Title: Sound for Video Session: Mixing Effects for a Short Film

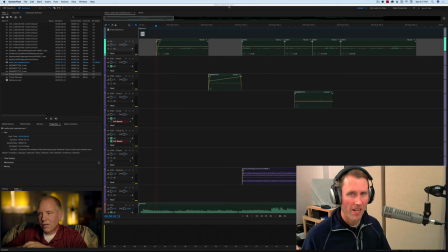Welcome to our Sound for Video session for the 14th of January 2017. And in this episode, what we're going to do is take another look at our short film that we've been working on, do a little bit more with the sound effects this time in our mix, and we're getting a little bit closer. So let's go ahead and jump in here.
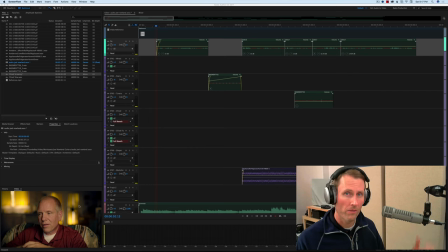So as you'll recall, we made a short film about a guitar maker whose name is Joel Noland. and we showed you a lot of the kind of the principles of mixing the dialogue and the music last time so we kind of we used an eq effect to kind of carve out a space
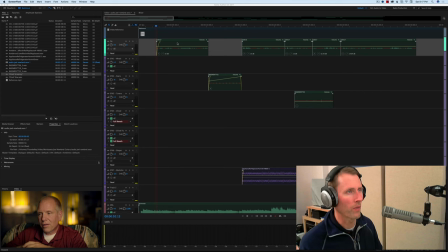in the music for the dialogue so that those two aren't competing too much and then a lot of the effects here we're going to essentially use the faders to kind of pull those behind the dialogue in most cases
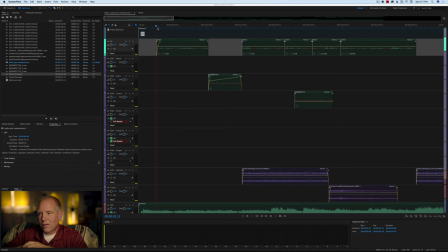and mix it all together. So let's jump in here. So first of all, we have this segment here where we start the interview.
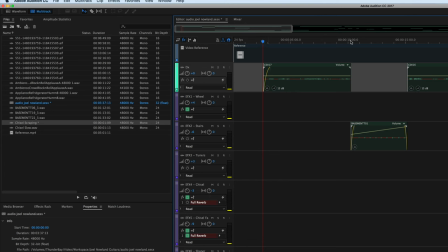He's talking a little bit. And then we jump to this next part here. And let me just play this next part.
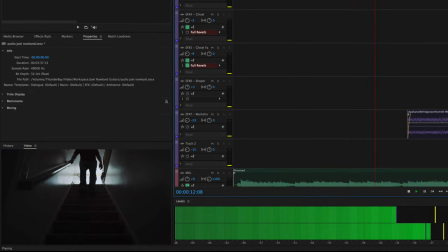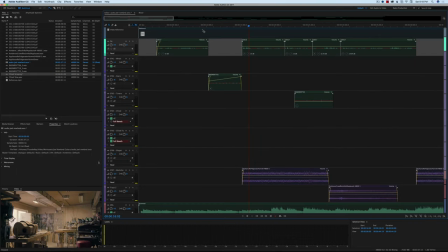My name is Joel.
Okay, so he comes down the stairs, and you'll notice that as he gets closer to the camera, his footsteps get louder. Now, if I go back here, you can't see me. I'm actually standing up on the first floor or the main floor up here next to this banister off on this side, and I'm booming the microphone out over the stairwell, and I'm sort of cueing it along as he moves. So I'm actually having the microphone follow him. The problem with that is, and it's not a problem, but the thing that we want to modify here in post is that as he gets closer to the camera, we want it to make it sound closer at that point. Whereas where I was standing, it was kind of the same distance the whole time.
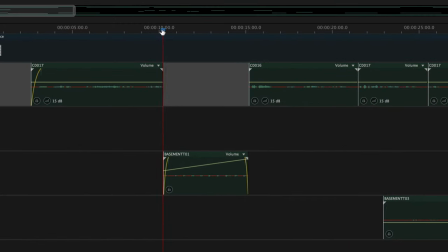So what we do is we do something called automation of this particular clip here. And you can see this diagonal line here. This line actually represents the fader. So you can see here overall it says minus 6.
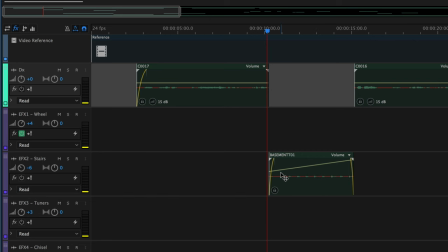But actually that may be part of our problem.
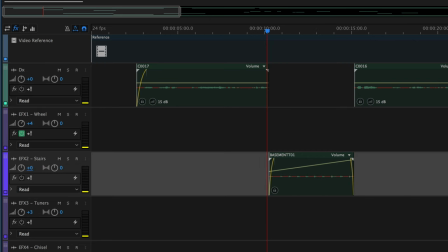So I'm going to change that back to 0. Let's play that again. My name is Joel Nolan. okay I think we'll go with that we might we might pull it back a little bit more if we need to
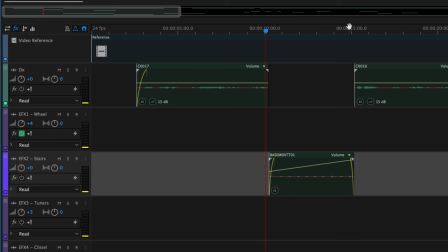but what we can do here is again as he gets closer to the camera we want it to be louder and as he's farther away from the camera right about here we want it to be quieter and that's what this line does here so you can see you can actually create keyframes on this line
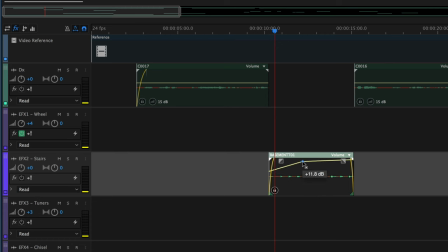here so if I click there you see that blue thing that allows me to change the fader level and you can see as we move it, it changes. So right now we're at zero, but I actually don't want to do it in the middle here.
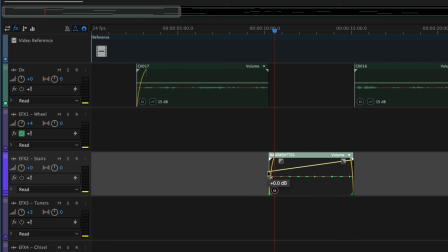I'm going to do it over here at the end. So I'm going to put a keyframe here, and I want to start it at zero dB, and then I put another keyframe over here at the end. Whoops, wrong one. Undo that. And I want to automate that up to 15 dB.
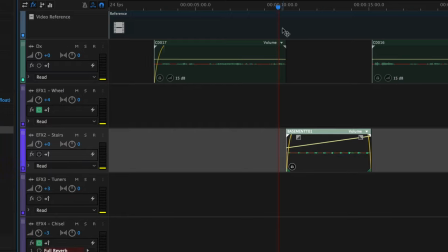So let's see how that sounds now. ability.
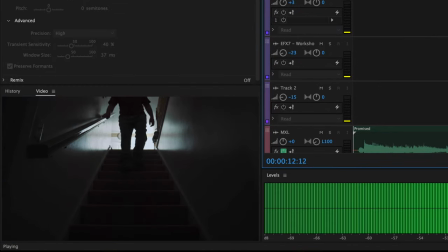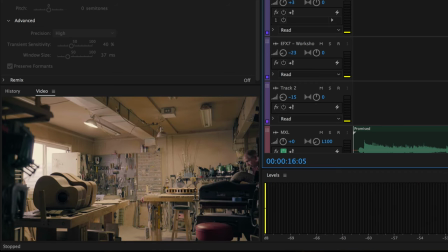My name is Joel Nolan.
Those are good crunchy stares. I like those. All right.
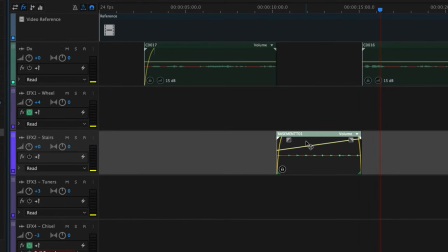So I think we're going to, that's kind of the general idea there. You'll also notice on each of the sound effects clips, I actually generally will fade in and fade out a little bit. And the way you do that, you grab this little, this little icon right here and you can move that in and out.
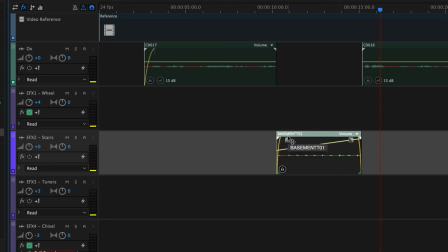So I'll just do a very quick fade. So it's not a jarring when the new clip starts playing, but it kind of fades in very smoothly.